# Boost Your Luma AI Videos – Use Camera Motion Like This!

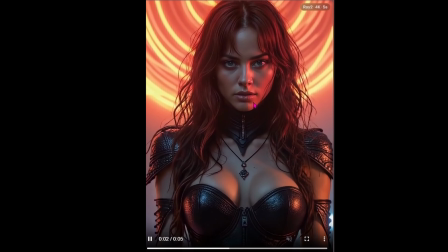It's really keeping the quality very high on those zoom ins.
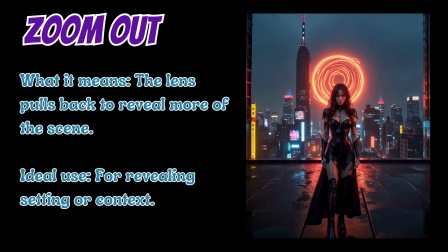So the flip side of that is zoom out. So you guessed it, that's just where the lens is pulling back to reveal more of the scene.
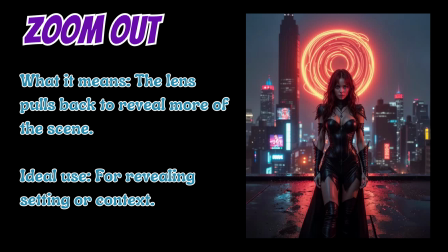This is perfect for revealing the full setting or the context of the scene.
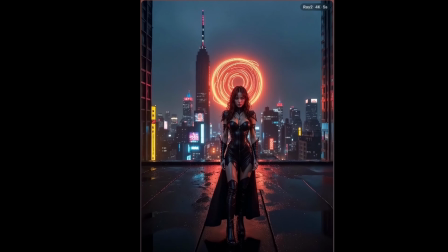So if we look at the zoom out here on that same image, you can see, look at how much more of the scene is being revealed here.
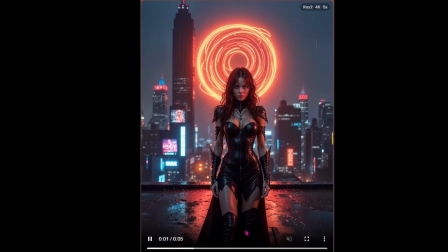I mean, these buildings didn't even exist in the original image. You could not see her boots in the original image, so you see that it's pulling out. It's keeping the legs correct there.
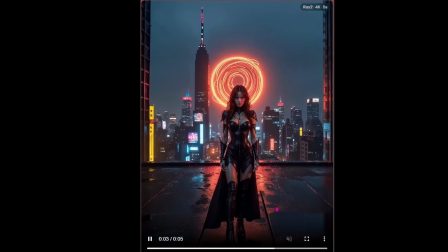You can see the water glistening on the rooftop where it's pulling out and revealing how large the scene really is.
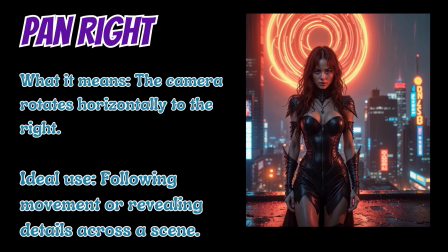Next up, we have pan right. This is where the camera rotates horizontally to the right. It's perfect for when you're following motion or trying to reveal more details across the scene as far as what's happening to the right of the scene.
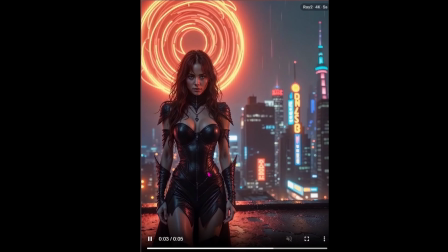So if we take a look here, you can see our character seems to be staying in place, but the camera is moving over to reveal more of the
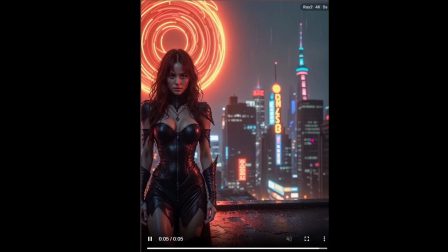buildings and the cityscape in the background there off to the right.
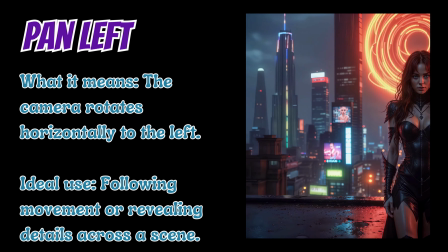Flip side of that, we got pan left. That's the exact same thing, but this time the camera is rotating to the left horizontally.
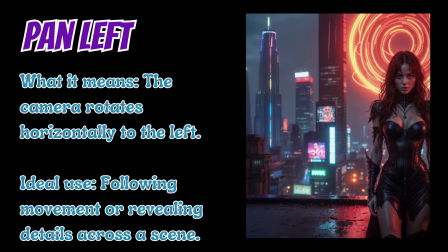Again, perfect for revealing more scenes or following the movement of a character. We haven't prompted for our character to move in this at all, so it's just going to be revealing the scene to the left.
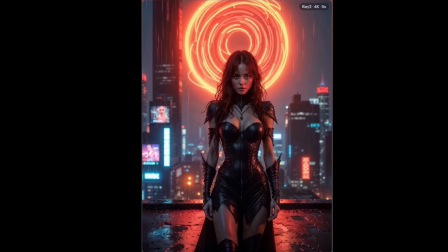Okay, so we can see if we take a look here, it definitely pulls the camera to the left horizontally.
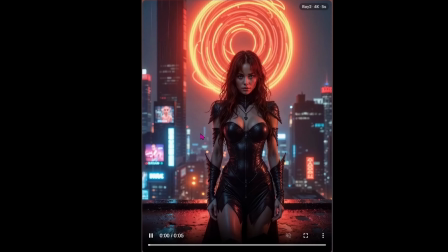It's not moving vertically at all, and it is revealing more of the scene over here.
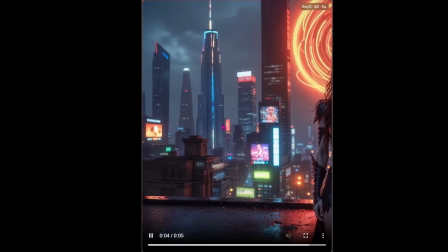I really like this addition here with the glowing building in the background.
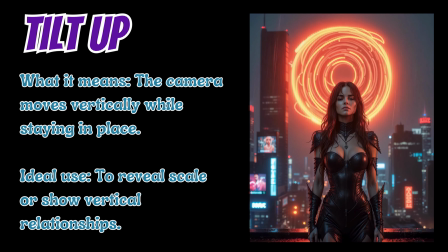Then we've got tilt up. This is where the camera is moving vertically while staying in place.
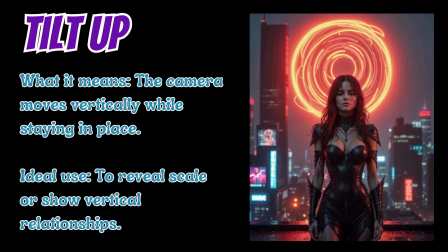Really ideal for when you're trying to reveal the scale of an image or show a vertical relationship. So we can see here, that's exactly what it's doing.
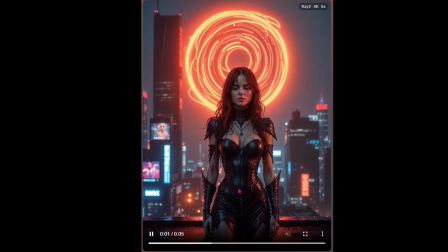It is in one place, tilting up to reveal more of the portal in the background,
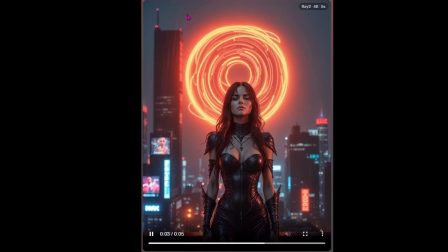the rain falling from the sky, the top of the buildings up here. Definitely can see where it is tilting up.
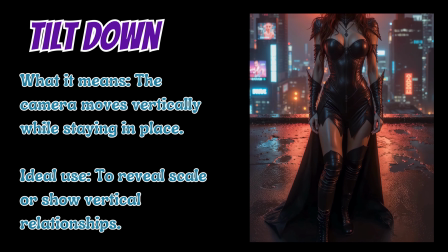Opposite of that, we've got tilt down. This is just the exact same thing, but this time instead of going up, the camera's going down.
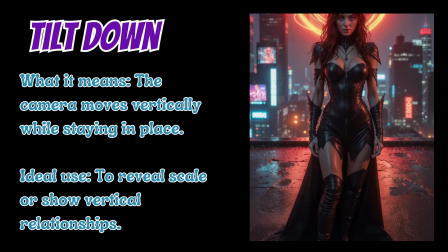Perfect for the same thing if you're trying to reveal more of a scene, what's happening below the eyesight that you already have in the image.
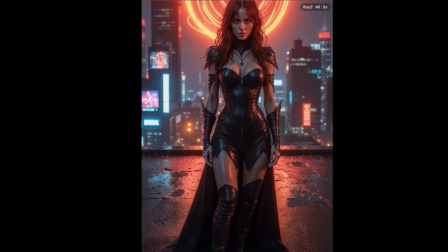This is perfect. So if we look here, we've got the tilt down. So we can see it's created the boots here,
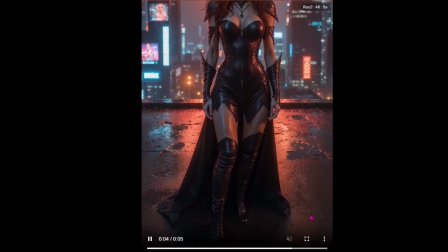shows us more of the rooftop down here below what's happening in our line of sight from the original image.
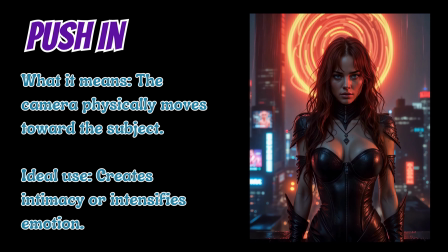Okay, and then we have push in. And all this means is the camera physically moves towards the subject. So in the ones we were just using, the camera was staying stationary. Now we're starting to get some actual movement from the perspective of the camera.
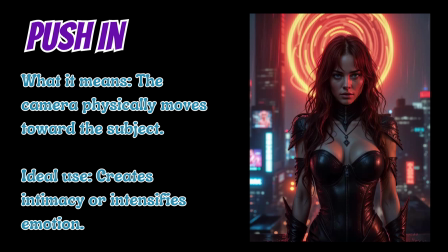This is perfect for when you're trying to create really intense emotional scenes or a sense of intimacy.
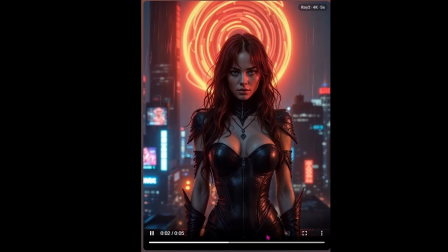So if we take a look here, you can see where the camera actually does appear to be coming towards her, and it's really pushing in on her face here so that we can really get a sense of her emotion in this scene.
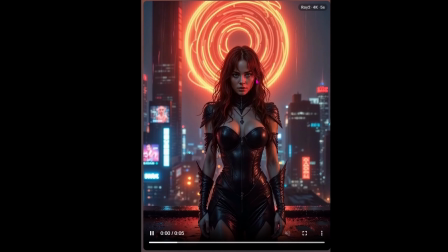Everything else just kind of fades away in the background, and your attention is really brought directly to the subject of the image.
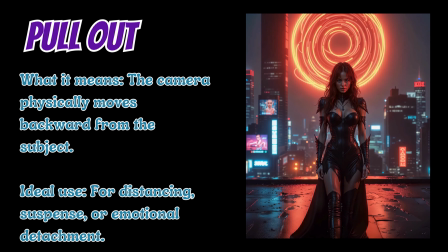The flip side of that is pull out, and this is just where the camera physically moves backwards from the subject. So if you're trying to create like a sense of suspense or emotional detachment or really distancing from the original scene, this is the one you want to go with.
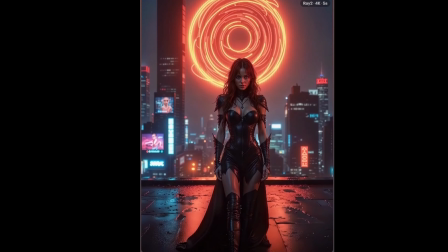So we can see here, it just seems like the person who has the camera is just backing
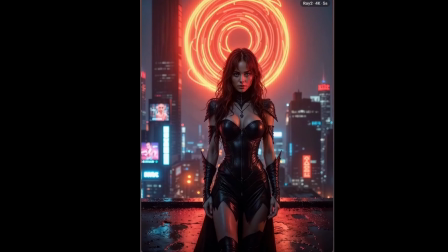up slowly and really kind of revealing just a little bit of the scene behind her here,
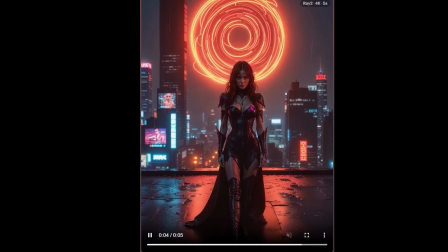but really sort of detaching from the character.
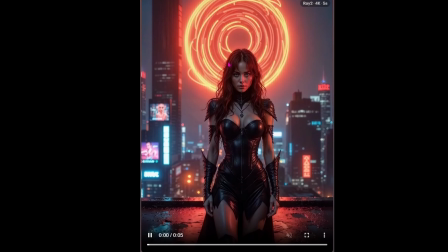You can see those details that we saw in the push in are really lost in this image on her face, and she becomes not as important in the scene.
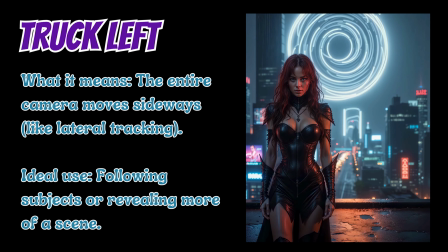Okay, then we've got truck left. So this means that the entire camera is moving sideways, like lateral tracking.
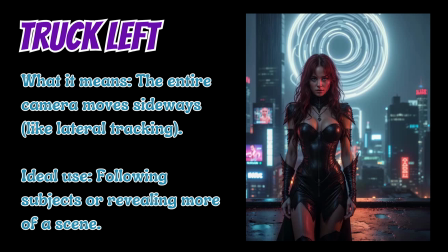This is perfect for revealing more of a scene or following a subject around in the scene.
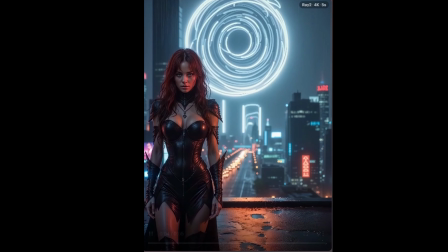So you can see here, it seems like the camera is actually moving to the left and distancing itself from the character here.
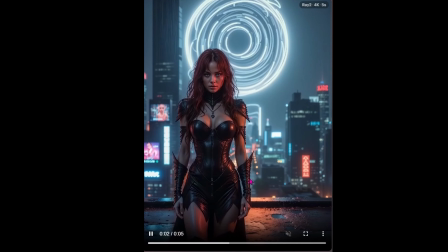It certainly is revealing more of the scene. This is the first time we've gotten a perspective of what's happening behind the character here.
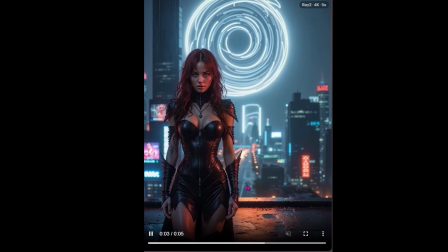We can see the cars on the road and a lot more of the buildings and what's going on in the background.
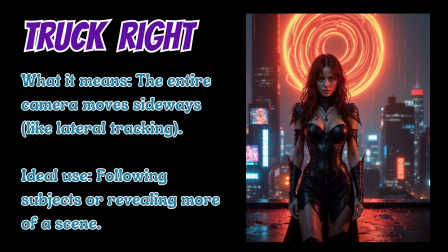The flip side of that is truck right. Exact same thing, only this time we're heading to the right in that lateral tracking. Again, great for following your subject or revealing more of the scene around the subject. So here we go.
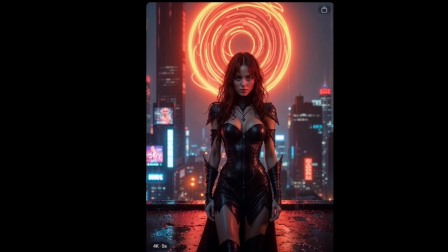This time we can see the same type of motion occurring with it heading to the right this time instead of the left.
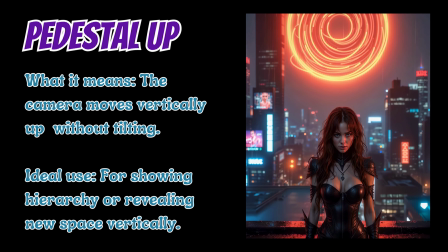Then we've got pedestal up. This just means that the camera is moving vertically without tilting. So this time, instead of the camera staying stationary and tilting the lens up, it's actually the whole camera that's going to be going up.
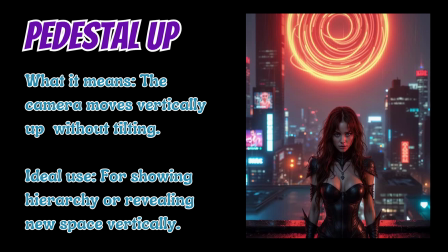It's perfect for showing hierarchy or revealing new space vertically that hasn't been seen in the image.
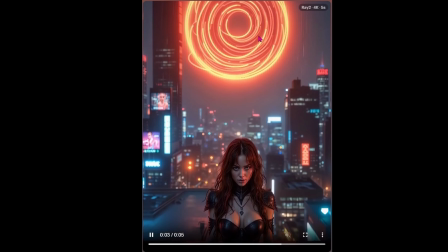So if we take a look here, you can see it does appear like the camera is just going up above the character, almost gets to the top of her head here.
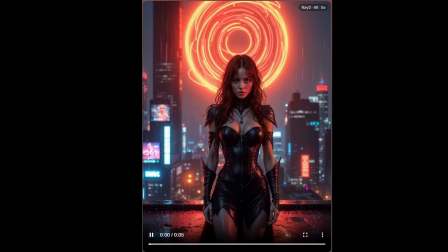So we see a lot more of the background and what's going on behind her here. We can see additional rooftops in the background. The cars are actually moving on the road.
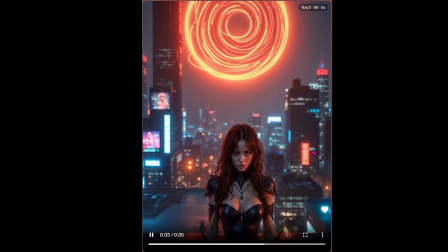I love how in this image it created the rain behind her. Does a really nice job here on the pedestal up. It's perfect for like an opening scene or anything like that where you really just want to capture the moment on what's going on behind the character.
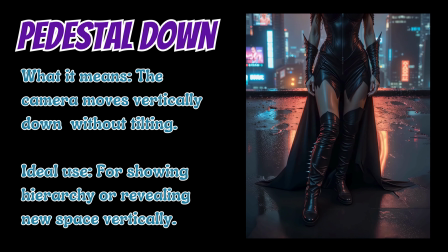Opposite that, we have pedestal down. You guessed it, that just means that the camera is moving vertically down without tilting this time.
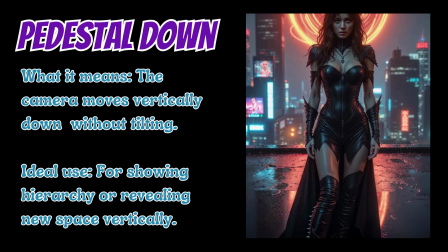Perfect for the same stuff, revealing new spaces vertically and showing that hierarchy.
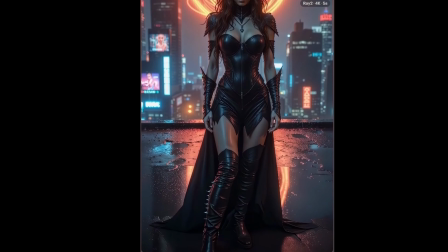So if we take a look at that, you can see where it appears like the camera is coming down. Interesting little detail here.
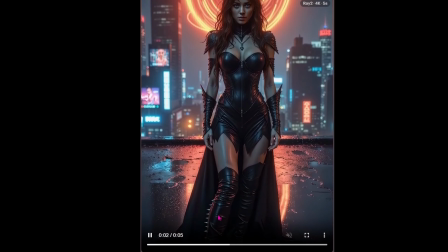It did make some like spikes on her boots, which I thought was kind of cool,
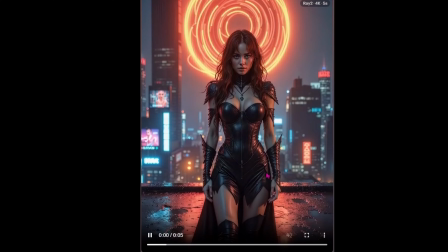but it really takes the focus away from what's happening up here on the character down to the look of her standing and her stance,
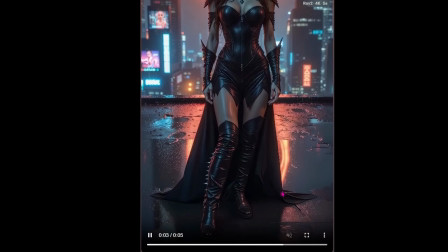the boots. Very cool how it reveals a whole new part of the scene there.
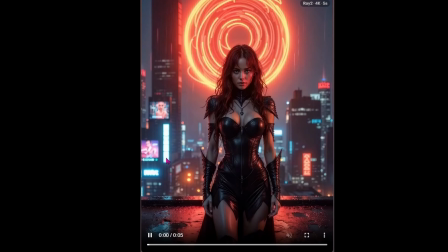I love how the reflection of the rain coming down actually looks really, really good in this scene on the water on the rooftop.
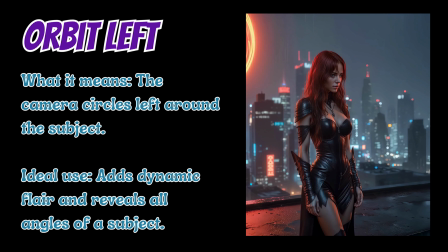Now we're getting into the orbit. First, we've got orbit left. That just means that the camera is circling left around the subject.
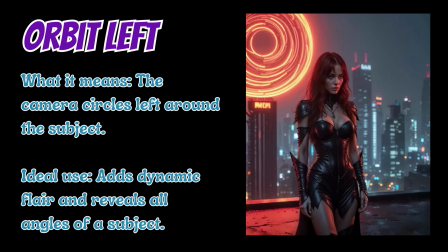So this is perfect for adding like a little bit of dynamic flair or revealing different angles of the subject in the image.
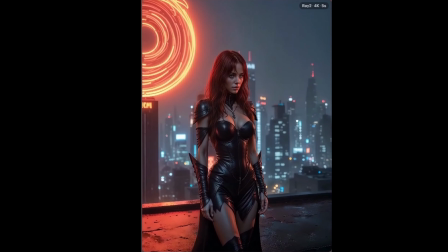So if we take a look here, it feels like the camera is actually rotating around our subject to the left here.
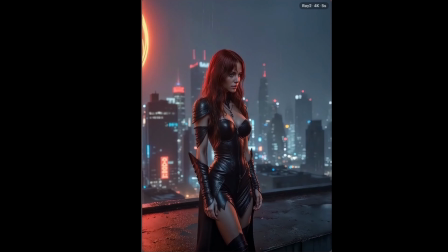So you can see that now it's giving her more of that three-dimensional appearance as far as her body. It's not just the front view there. Opposite of that, obviously, is orbit right.
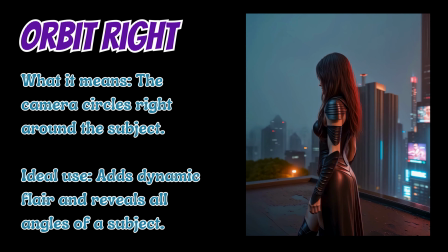So same thing, but this time it's gonna orbit around the subject to the right instead.
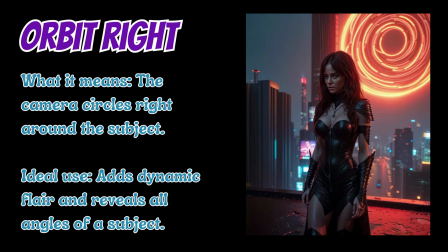This really works well for revealing the angles, especially if you combine the orbit right and orbit left images or shots together. You can really get that full 3D effect to your character.
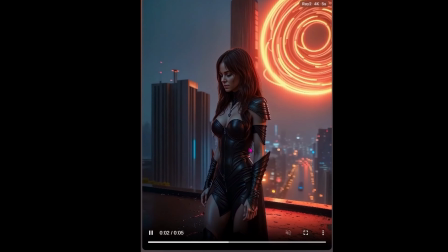So here's that orbit right example, and you can see that really now it's giving her some dimension. We can see the backside of her outfit for the first time in any of these images.
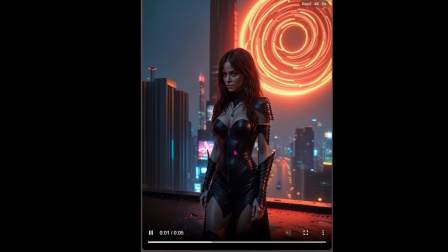So in combination of what we did with the orbit right and the orbit left, we've now seen all 360 degrees around our character subject here and the city around her.
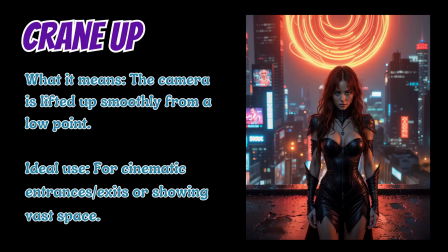Then we've got our crane up option.